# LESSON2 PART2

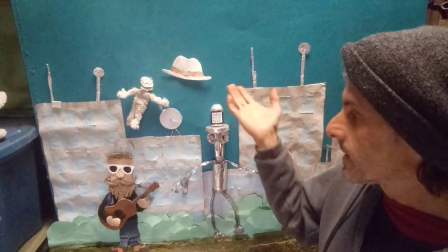499s
The hat is mischievous,
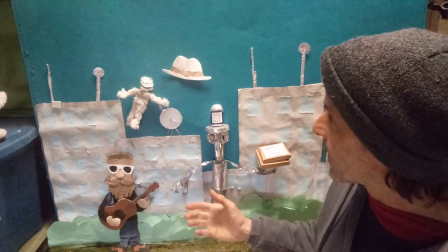502s
has really no real personality, but being blown around by the wind, it seems to bother everyone.
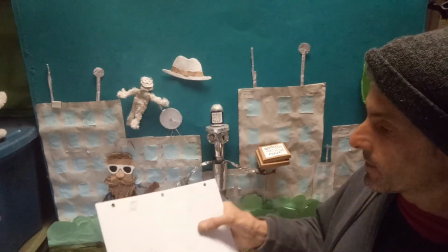512s
So here's this, just 4 frames,
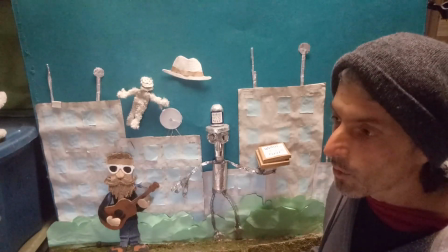517s
and so it's a lot like a comic strip or a comic graphic novel.
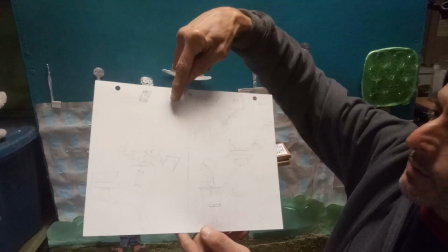526s
In this case, you've got the robot, and it's a close-up on the robot's face, but you get to see the logo,
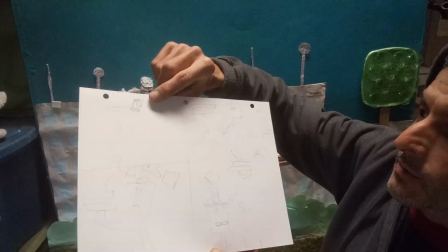533s
and that's why it's a close-up, because you want to establish that it's a robot and there's pizza,
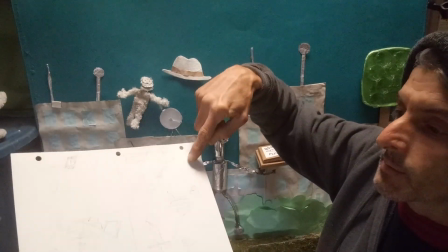539s
and then you see that he's delivering the pizza, and the hat comes in. There's a little arrow here.
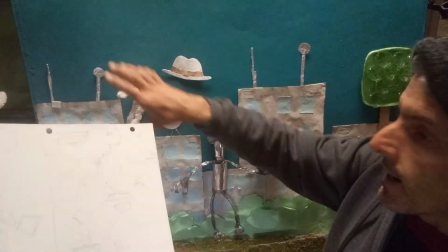549s
That's showing where the wind is blowing the clouds. So, and here's the hat.
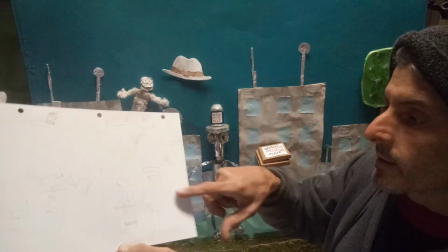556s
The hat knocks off his hat, and then he does a real kind of a cool move and catches the hat on his
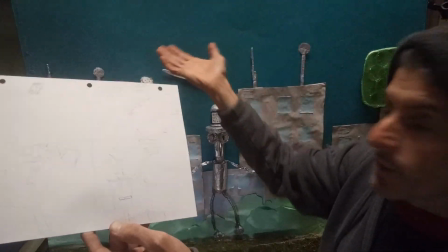565s
knee and balances all the pizzas on one hand. And because it's animation,
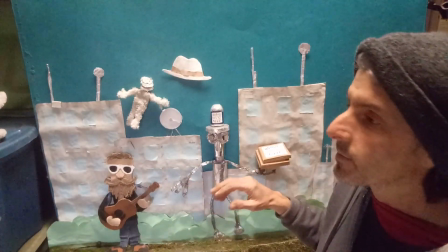572s
the way the boxes fly in the air and stuff can be super dramatic and kind of awesome.
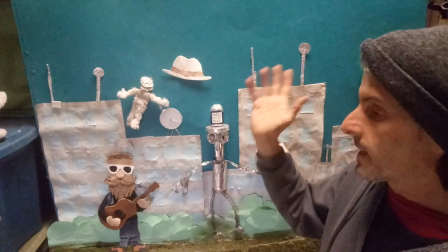581s
Like, you can really make it over the top, like dramatic.
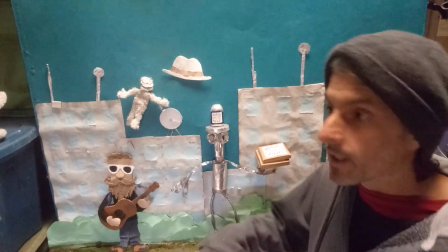589s
But in this case, it's humor, so it's like it looks like they're going everywhere, and there's no way he's gonna ever get them.
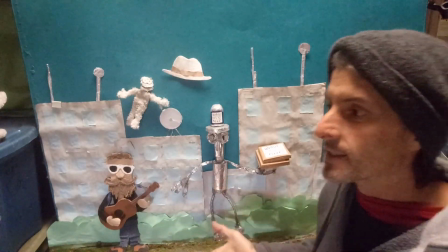597s
But because he's a robot and because it's animation, anything is possible.
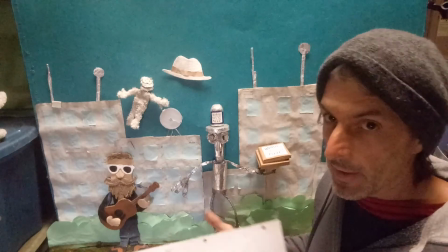602s
And that's one of the big fun things about animation is you can really exaggerate these things.
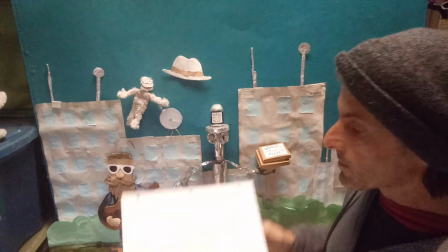608s
Um, so this is what I want you guys to do next.
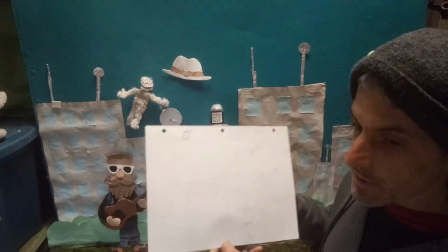614s
Once you have your characters drawn and your story established, I want you to draw
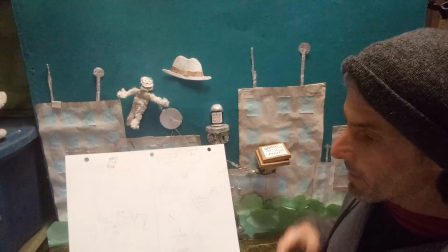624s
these frames that make up the beginning,
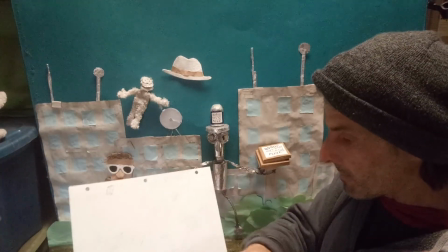629s
the rising action, the climax, and the resolution of your story.
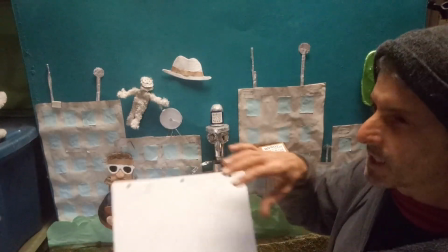635s
Now, if you have a hard time dividing up into 4, do your best.
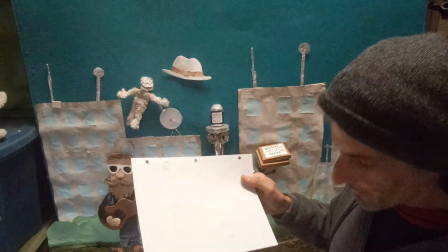641s
Perhaps it's 3 things.
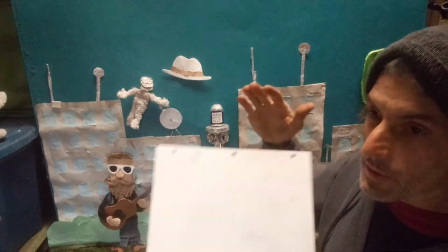645s
Perhaps there's a little bit more detail, and if you need to do another side, that's okay.
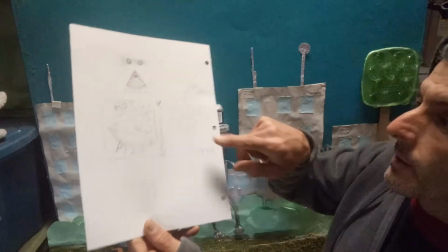655s
So here's some more sketches that I did. The green plastic tree.
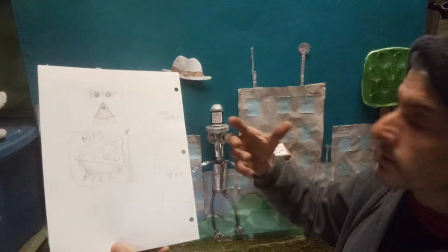662s
I had some cool green plastic egg cartons I thought would make a cool looking, like a futuristic tree.
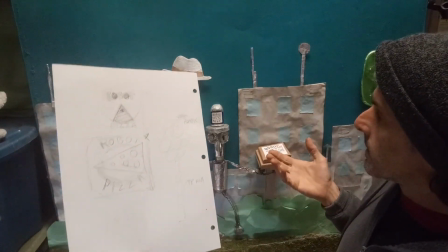670s
So this is like Robot City, I think they call it, or Cyber City is what I was calling it.
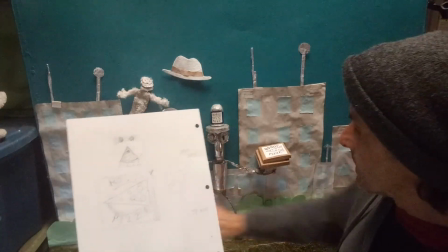677s
I don't have a sign for it,
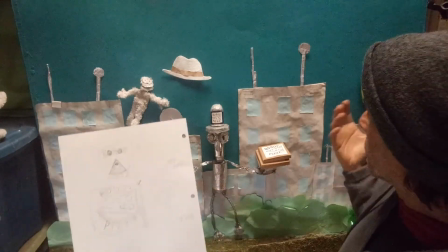679s
but I like to create one that says "Welcome to Cyber City," where everything's kind of perfect and the trees are perhaps not real.
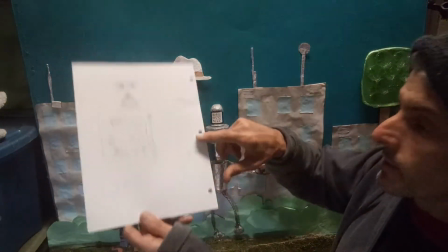687s
Maybe this is a cell tower or something. But here's the design, and then I came up with the logo,
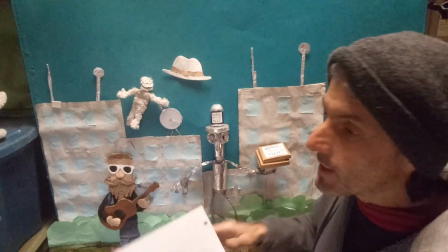697s
Robot Pizza. So these are the details for me that like really make it fun.
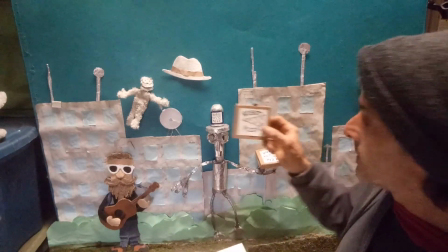707s
And you can see I got the Robot Pizza on the pizza boxes.
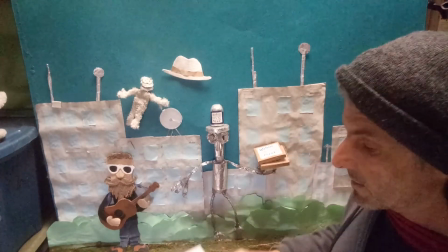712s
I've even made a t-shirt design that you can order online.
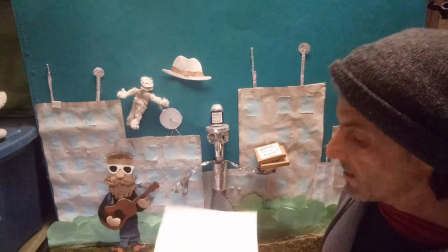718s
Maybe this will take off someday. Who knows? Okay, so the storyboard.
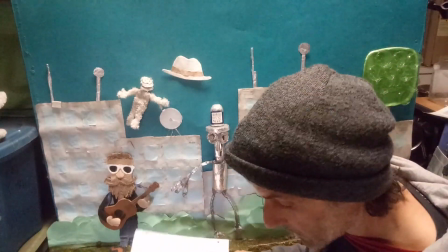725s
Let's talk a little bit more about that.
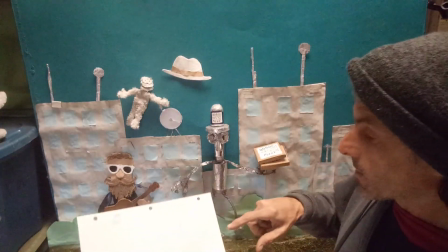730s
You can put in some details, like I was talking earlier about the arrows, like what's moving, what are the movements.
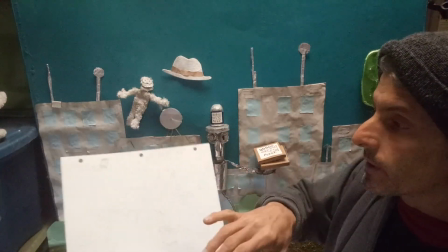738s
You can also put in some dialogue.